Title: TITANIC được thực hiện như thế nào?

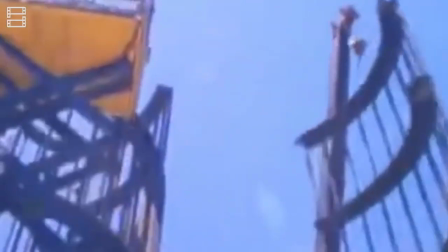[4:08]
Trong bước đầu tư khổng lồ lên tới 200 triệu đô, riêng chi phí xây dựng con tàu đã lên tới 7,5 triệu đô.
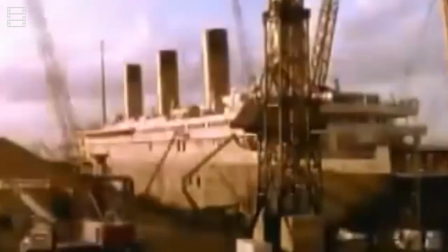[4:13]
Ở thời điểm quay phim, một mảnh đất rộng ở Mexico đã được mua để phục vụ việc chứa được mô hình tờ Titanic khổng lồ đặt trong một hồ nước có kích
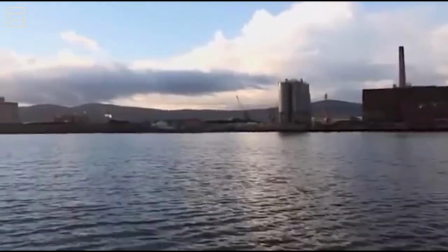[4:21]
thước bằng 2 sân bóng đá và bằng một tòa nhà cao 10 tầng Nước được dẫn thẳng vào trong hồ là
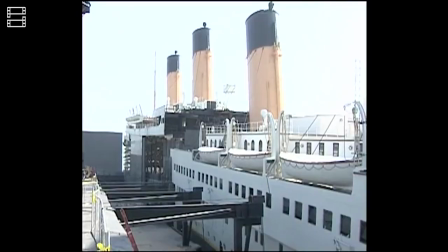[4:27]
nước từ Đại Tây Dương Nhìn lại quá trình quay Titanic năm xưa, đạo diễn hình ảnh của phim cho hay Rất nhiều điều chúng tôi làm ngày ấy giờ đây có thể được thực hiện dễ dàng bằng máy tính Nhưng với Titanic,
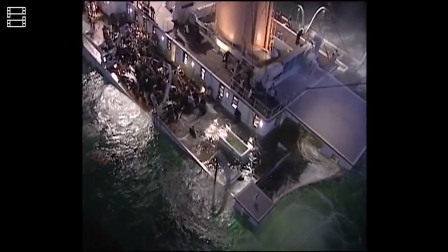[4:38]
khi bạn nhìn thấy con thuyền khổng lồ trên màn bạc đó là một con thuyền khổng lồ thực sự Hay khi bạn nhìn thấy 500 diễn viên của chúng chạy trên bong tàu,
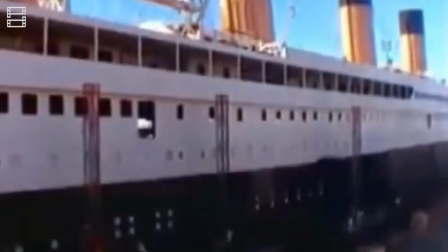[4:45]
đó là 500 diễn viên thực Con tàu khổng lồ này cũng đem đến nhiều khó khăn cho đoàn làm phim
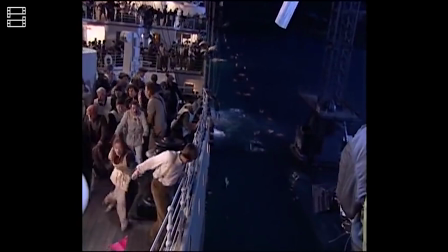[4:50]
Chỉ một ngày sau chiếc tàu duy nhất được mang từ Nga sang, nó đã gặp trục cho kỹ thuật và không thể tiếp tục ghi hình Không chỉ vậy,
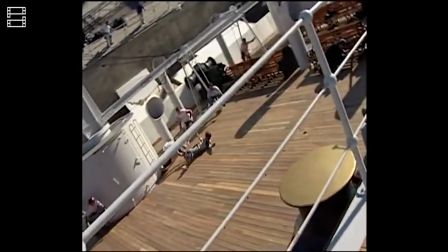[4:57]
sau đó 1.500 công nhân đã được huy động để xây dựng con tàu Titanic có cấu trúc, nội thất và kích thước như một con tàu thật Được biết, sau khi hoàn thành xong bộ phim,
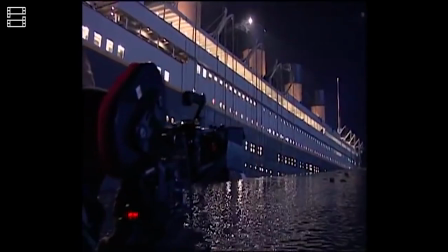[5:06]
phần còn lại của con tàu đã được bán đồng nát Fred Gallo, giám đốc kỹ thuật đã từng nổi giận với James Cameron.
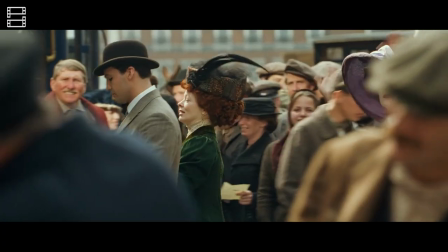[5:12]
Tại sao phải là cành thật? Tại sao phải là một chiếc tàu ngầm duy nhất trên thế giới? Một thông tin rất thú vị nữa là thời lượng của bộ phim cũng không phải là một sự ngẫu nhiên đâu nhé.
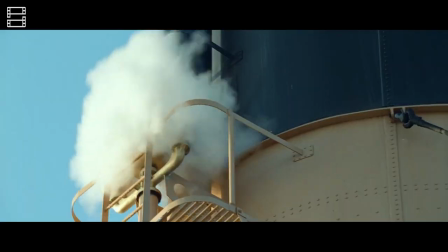[5:21]
Nếu chỉ tính những phân đoạn lấy bối cảnh năm 1912 thì thời lượng của phim tổng cộng là 2 giờ 40 phút.
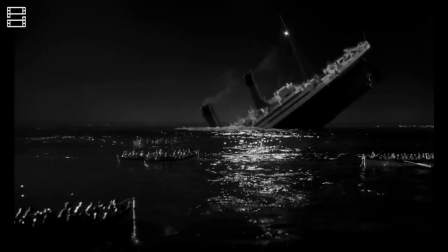[5:27]
Đây chính xác là khoảng thời gian mà tàu Titanic thật bị chìm xuống mắt biển.
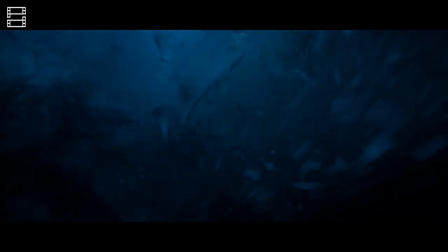[5:31]
Hơn thế nữa, vụ va chạm của tàu với tảng băng trong phim dài 37 giây cũng chính bằng với thời gian xảy ra vụ va chạm ngoài đời thật.
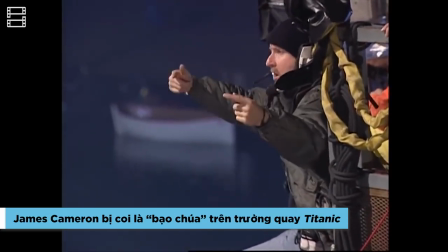[5:39]
Chính James Cameron cũng thừa nhận rằng sự câu toan của ông đã gây ra rất nhiều hệ lụy tiêu cực.
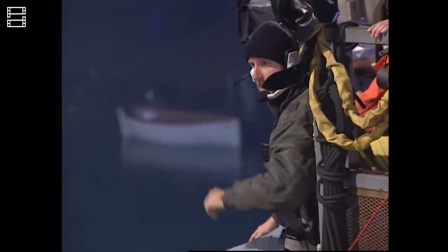[5:44]
Thời gian trí trệ, hao tột nhân lực, nhà sản xuất méo mặt, diễn viên căng thẳng,
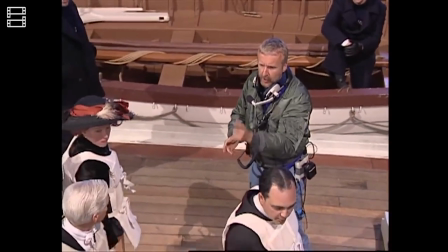[5:49]
nhân viên bất bình đều xuất phát từ những đòi hỏi quá cao và được xem là ngông cuồng của vị đạo diễn.
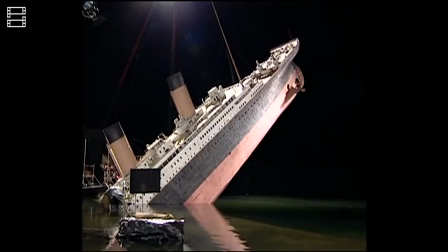[5:54]
Ví dụ như việc James dùng khoảng 10.000 tấn thuốc nổ để tạo ra một bể nước khổng lồ, phục vụ cho việc ghi hình cành chim tàu.
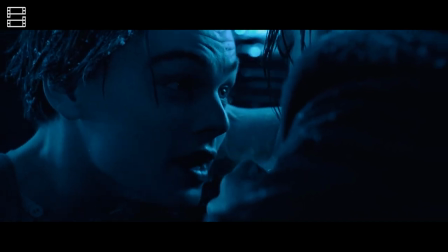[6:01]
Khoảnh khắc tình cảm giữa Rose và Jack trên tảng băng cũng từng chịu không ít chỉ trích vì ngốn đi quá nhiều tiền bạc và thời gian chờ đợi.
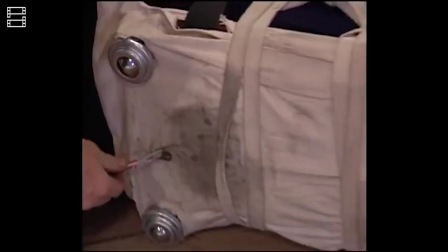[6:08]
Hay việc James yêu cầu toàn bộ phim trường được gắn với các mắc thủy lực và có thể xoay nghiêng tới 60 độ để tạo nên những cảnh quay hoàn hảo nhất.
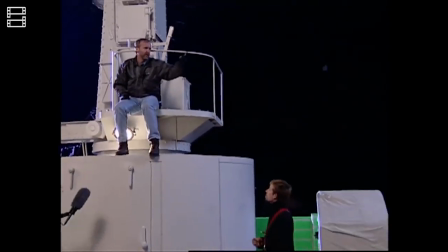[6:16]
Không chỉ vậy, việc đạo diễn hình ảnh bị thay thế giữa trừng do không đáp ứng yêu cầu cùng với sự khó tính, nóng nảy của James đã khiến không khí trong đoàn trở nên căng thẳng hơn bao giờ hết.
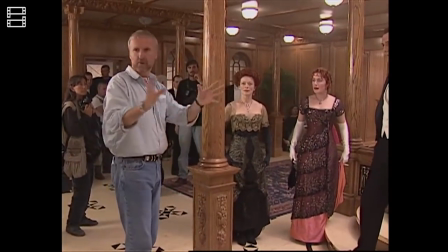[6:26]
Ngay cả nữ diễn viên chính của tác phẩm cũng rất lo lắng và không dám đối diện với ông. Lúc ấy, James Cameron bị mọi người gọi là kẻ bạo chúa hùng tợi.
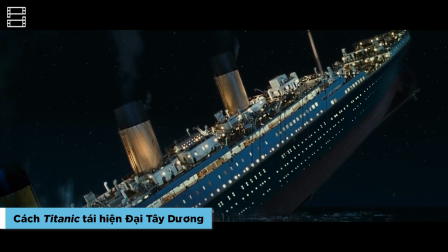[6:35]
Là một bộ phim về đầy tài thảm họa, hiển nhiên những cảnh quay dưới nước, tái hiện sự dữ dội của những đợt sóng từ Đại Tây Dương là những đại cảnh cực kỳ quan trọng.
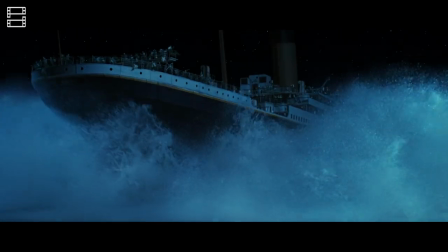[6:43]
Được biết, đây cũng là những cảnh quay gây nhiều khó khăn cho cả đoàn làm phim và các diễn viên.
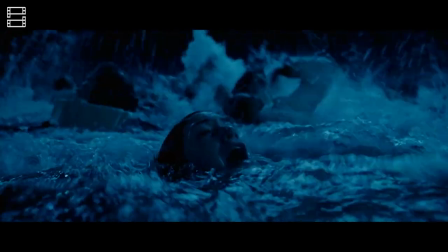[6:48]
Cảnh các hành khách vật lộn trong nước biển lạnh được quay trong một bề nước sâu hơn 90cm với thể tích 1,5 triệu lít.
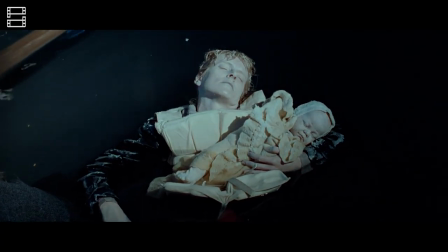[6:55]
Sàn diễn viên được phủ một loại bột kết tính ngay khi gặp nước để vào những thi thể đóng băng.
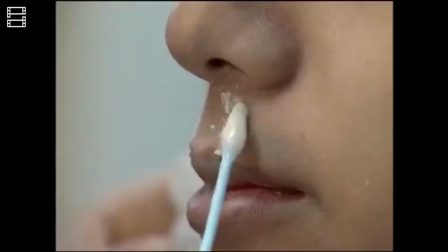[7:00]
Ngoài ra, họ còn được bôi sáp để tạo ra cảm giác ấm ướt khi lên hình.
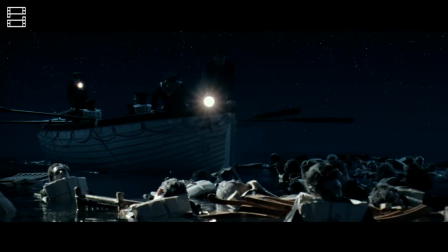[7:04]
Đạo diễn Cameron đã yêu cầu nước được làm ấm để diễn viên không phải chịu cảnh lạnh cóng trong lúc quay phim.
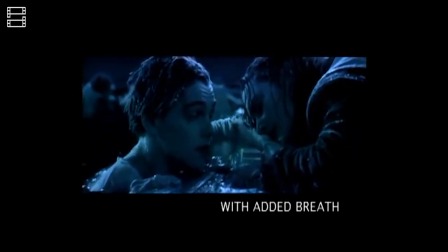[7:10]
Hình ảnh diễn viên thở ra khói là sau này được thêm vào bằng kỹ sao hình ảnh. Còn những cảnh quay thậm chí đã sử dụng đến 120 tấn nước, gấp 3 lần so với kế hoạch ban đầu.
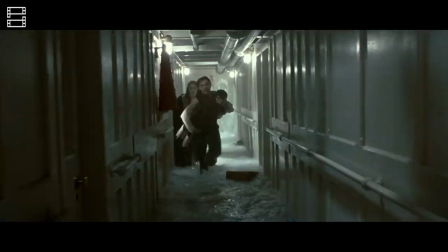[7:19]
Một trong những cảnh phim nguy hiểm, suýt nữa đã dìm chết nữ chính là cảnh cô và Jack chạy trốn khi tàu Titanic dân chìm.
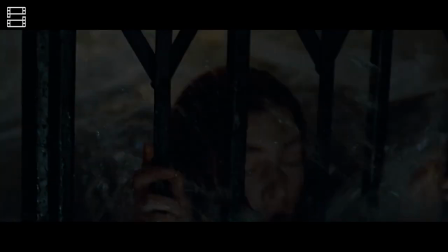[7:26]
Sóng lớn xô hai người đập vào cửa thoát hiểm, áo khoác của Kate bị dính đứa trở nên nặng nề và mắc vào cửa khiến cô không thể đứng dậy.
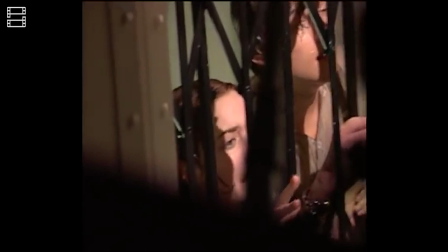[7:33]
Nên dù nước ngập ở phim trường không quá cao, nó vẫn cuốn cô và dìm cô xuống. Cô đã cố vùng vẫy mới đứng lên được.
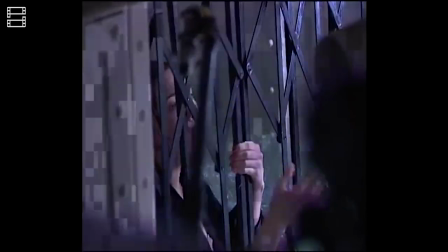[7:39]
Cũng trong quá trình quay phim, do phải quay dưới nước nhiều lần, thế nên nữ chính của chúng ta đã bị viêm phổi nặng và suýt chút nữa phải bỏ vai giữa chừng.
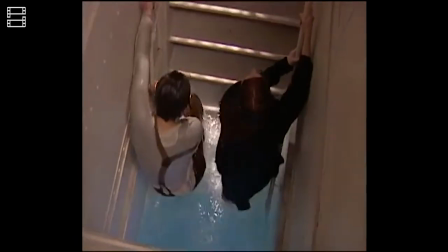[7:47]
Dù vậy, nữ diễn viên đã từ chối mặc bộ trang phục chấm thấm nước bên dưới trang phục diễn xuất để nhân vật của cô trông chân thực và thuyết phục hơn.
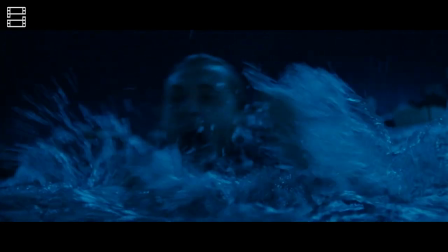[7:54]
Kate cũng không phải là nạn nhân duy nhất gặp tai nạn khi quay Titanic. Các cảnh quay dưới nước kéo dài đã khiến nhiều diễn viên bị cảm lạnh, cúm hoặc mắc các bệnh liên quan đến thật.
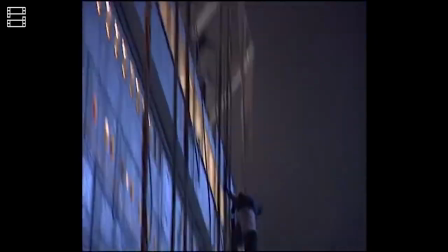[8:03]
Trên phim trường, khi quay những cảnh này, có tới 20 nhân viên cứu hộ thường trực quanh 7 nước để đảm bảo gián diễn viên được an toàn.
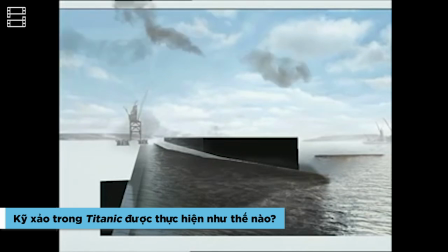[8:12]
Để hoàn thiện bộ phim như mong muốn, Titanic vẫn cần tới sự hỗ trợ của những kỹ xào hình ảnh cực kỳ tân tiến ở thời điểm đó.